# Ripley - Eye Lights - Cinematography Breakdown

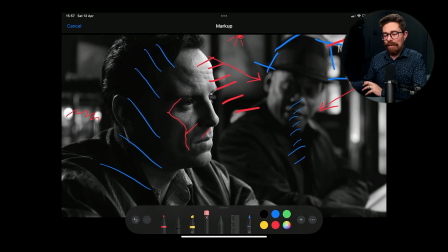20:13 He's very brooding, and he doesn't really engage too much with what's going on around him. He's just got that stare and those little twinkles in his eye, which is cool.
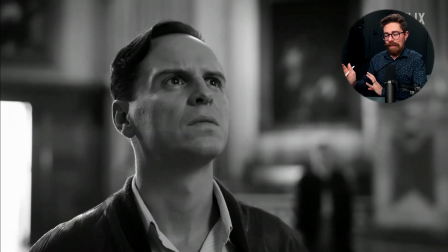20:25 Okay, this looking at paintings, and you got that much flatter light across the whole of his face just there.
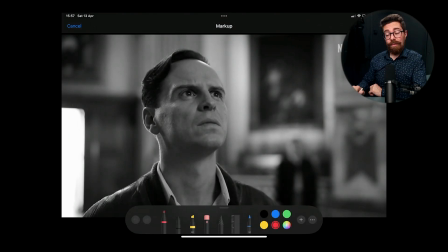20:36 Basically one tone of skin, and that's it. You get a little bit of shadow just under his chin, but the whole of his face is pretty much unified, except for this light, which is just creating this hot edge down here and all around there.
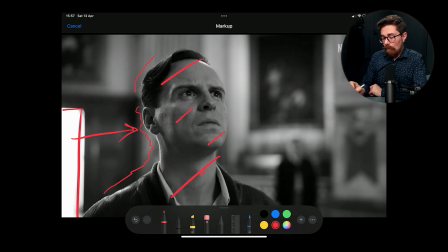20:55 Now, exactly, now that is also playing across his jacket just there. And it's interesting to compare this to some of the other things where we're using shadows to create separation and shaping.
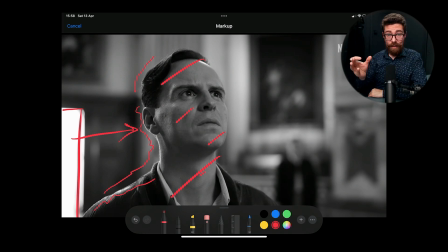21:14 Here we're using the light to create that separation and shaping with highlights, rather than by using it to crunch down the shadows, if that makes sense. You're always using light one way or another, subtracting it or adding it, but here it's an additive thing,
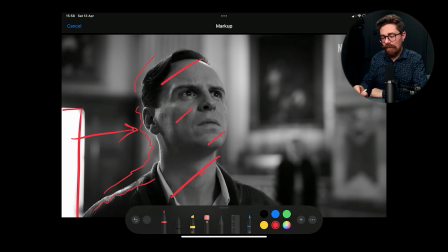21:30 and it's just zinging the side of his face, and you're getting it all the way across his skin as well. So it's not just that edge. We've got a little kick just over his brow just there. And it's that effect that you get when you fire light at a very shallow angle towards skin, and it kind of pings through it.
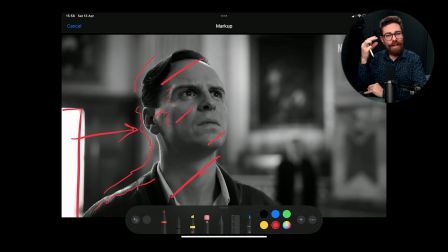21:48 It gives you a shiny, translucent look, where you're just really seeing the reflection of the light source through the layers of the skin and the oils in the skin. That's what's doing it. So yeah, that one's very different. Obvious eye light just here, and because his head is tilted back,
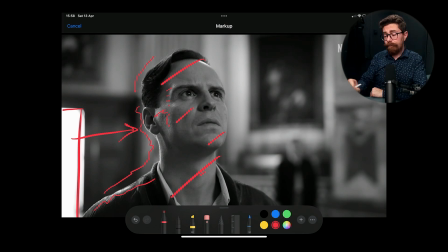22:07 the eye light is sitting lower within his eyes just there.
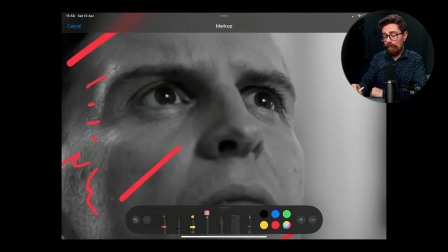22:12 It's pretty much dead center on pupil in that one almost. And although
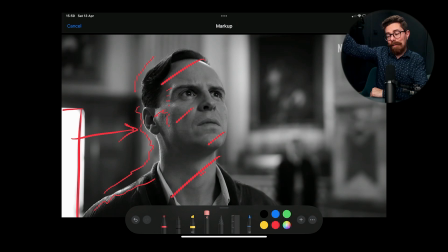22:19 that is probably one of the lights which is illuminating him, it doesn't have to be the one which is actually doing the work particularly. The thing about eye lights is, and I would say that in this series I don't feel that this is necessarily the case,
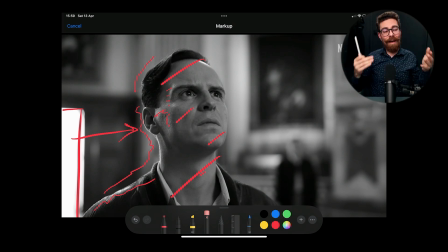22:34 because the eye lights are so pronounced. But when you have a reflective shiny surface, if you have a light, even if it's a very low level compared to all of the other lights in the room, it could be relatively low level,
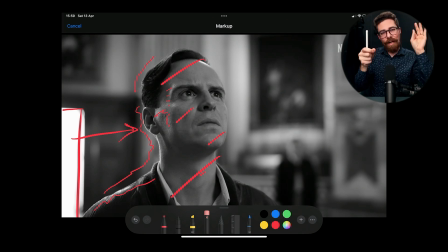22:49 you will still see that in the shiny reflective surface, and the eye is that shiny reflective surface. So essentially you can have a eye light at a lower level further away, and it doesn't have to do the heavy lifting of actually lighting the face.
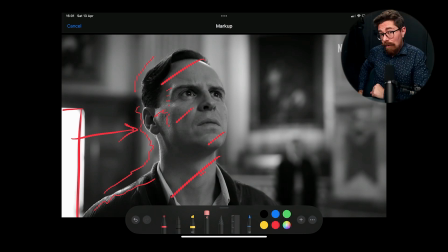23:04 And in fact, in some cases it's preferable that it does not, because you want to have more control over how your scene is lit. But just having that eye light flexible to move around can really help you to keep it consistent throughout the whole thing.
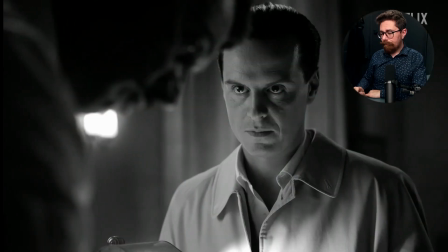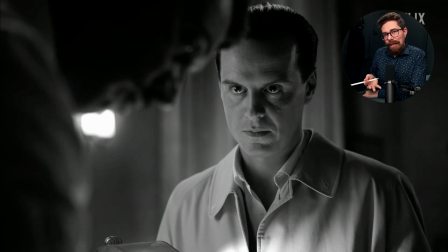23:27 This one's fun because he's sort of underlit. It reminds me of like those old, like old Frankenstein film or something, with the mad scientist, and it just looks a little bit ominous and menacing.
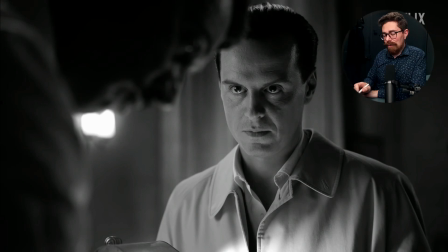23:43 Similar kind of things going on. We've got eye light, we've got a practical source over there as well, but yeah, just one to call out.
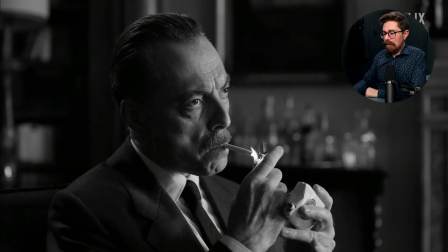23:50 Inspector, again, he is lit very, very moody, and I will call this out probably a few more times even.
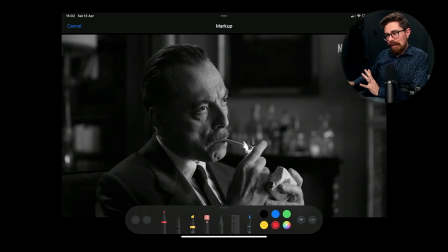24:00 He isn't sitting next to any lights. There's no practicals in the back of shot. A lot of the time in this, we are led to believe the light is coming from a window or something that we're not seeing outside a frame.